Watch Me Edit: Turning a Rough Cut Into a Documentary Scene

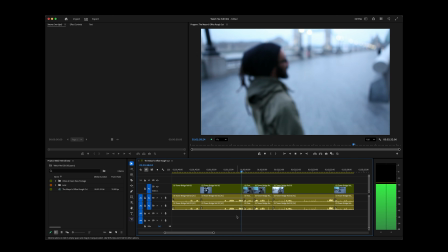Say that again? There's a break in the clouds. Oh, I like it. Yeah, it didn't go anywhere.
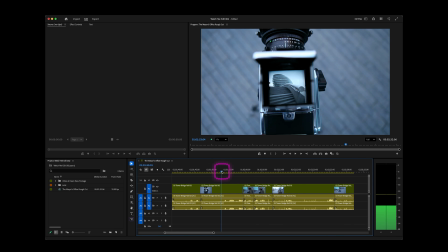Now, so this is just a cutaway, really. That's kind of nice. Let's take that. Don't want that.
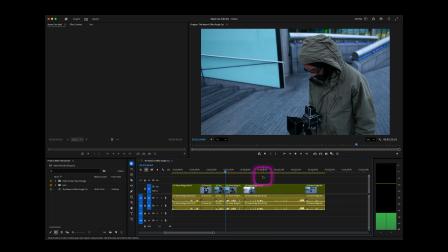Oh, I like it. I like it a lot. And yeah, I'm going to go ahead and take this.
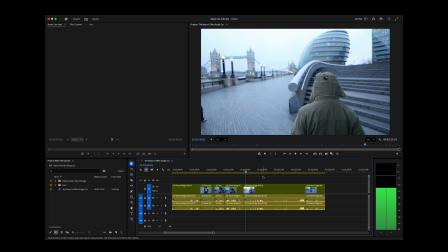And do one overexposed.
I just want to kind of pick up the energy from it because it's all sort of like the energy's gone down now.
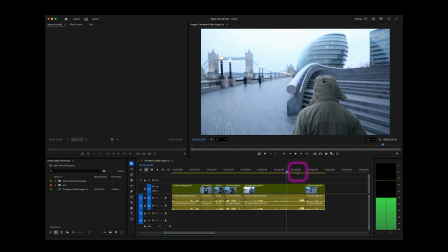Well, I hope I like that one later.
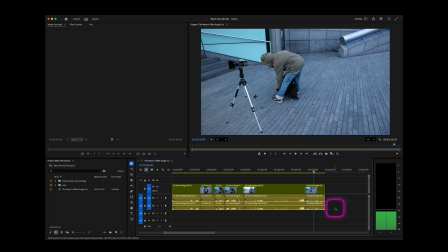You know, sometimes it's nice to end a scene on a a quick outline like this, one short line. Wow. Because he turns around, he sort of goes from there to there. So all of this, definitely not.
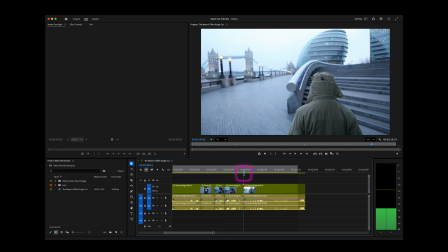And do one overexposed.
Let's cut that out.
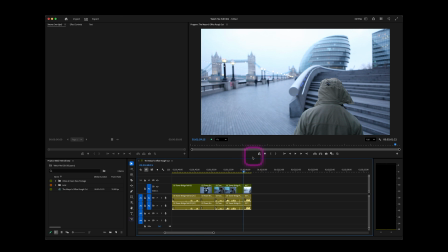That's a big chunk. 16 seconds.
Oh, I like it.
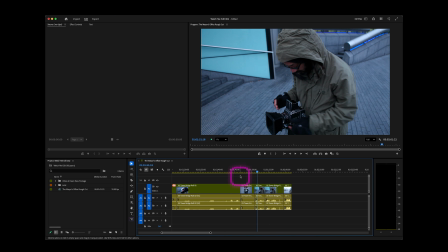Let's tidy all this up here.
Smart.
And we've got a duplication in shot size here. So I think we're going to cut that out and we're going to put this up here.
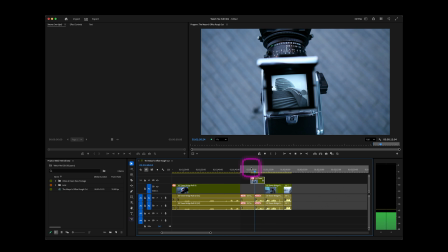Oh, hello.
That's going to work for sure.
Instead of smart. Oh, I like it.
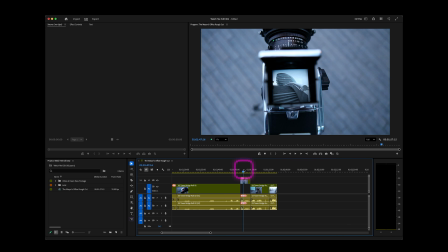I like it a lot.
He says it a bit too quick though when we cut to it.
Oh, I like it.
We want the audience to notice the shot because this is the first time we've actually seen the shot, and then he sees it.
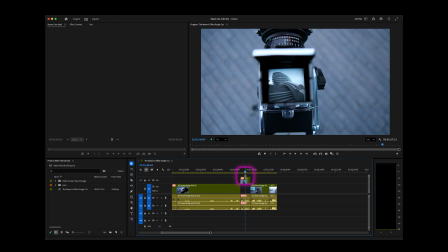So I think we'll probably want a bit more, a bit of a pause. You know, when you got something like that let the audience see the shot first, then the judgment comes in.
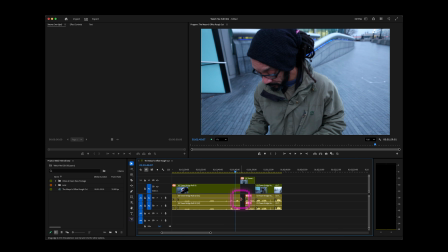That would be my rule there. So we're just going to need some atmos in there somewhere.
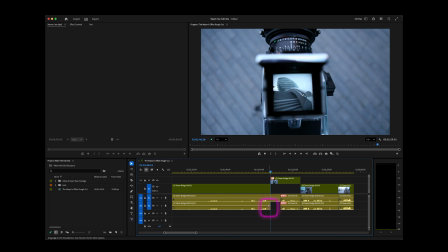Let's see if we can steal it from here.
Instead of smart. Take a photo. Oh, I like.
No. Camera operator starts talking. So we can't steal that there. See what happens before here. No.
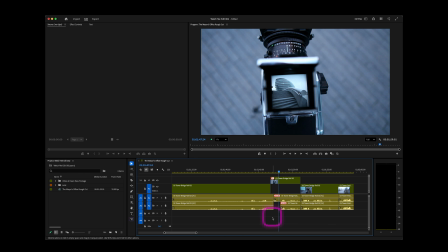Dramatic.
I'm going to have to steal it from somewhere else. What about here?
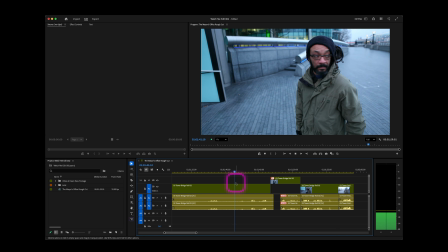No, we got the clicking noise.
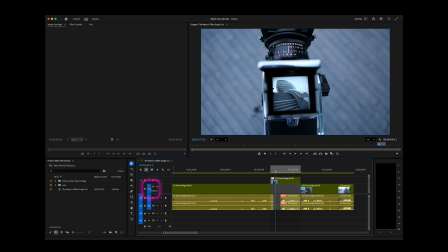How much have we got here? That's, that's 24 frames.
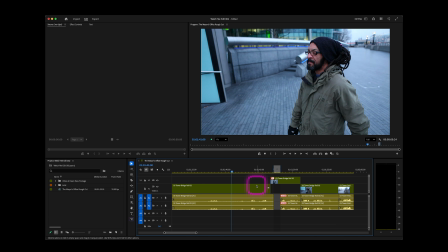So let's get a really silent bit. Can't hear clothes rustling or maybe that bit there. Let's steal that.
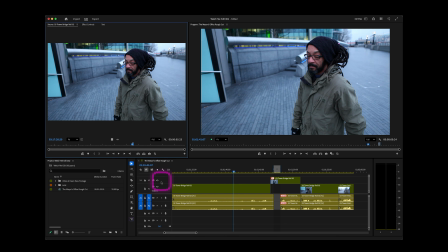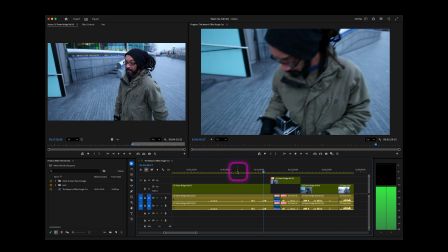It's just a rough mix.
Instead of smart. Oh, I like it.
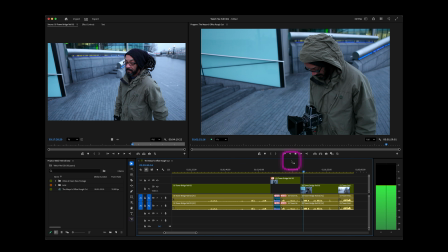I like it a lot.
And we got a click noise there at the end, haven't we?
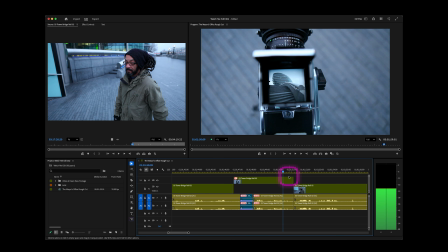I like it a lot.
Let's get rid of that. And again, what's on this side? Nothing.
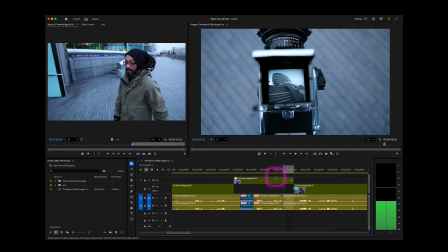Bit of editor's luck there.
It a lot.
And all right.
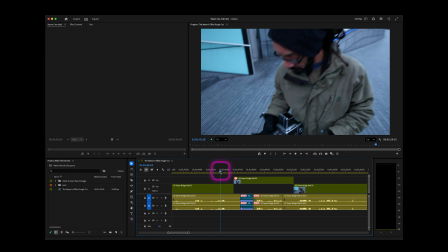Let's get rid of that.
Smart.
Right, let's just see if this movement works down.
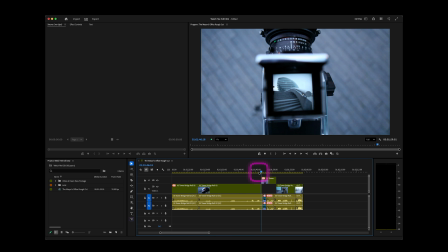Smart.
It's not really finished, is it?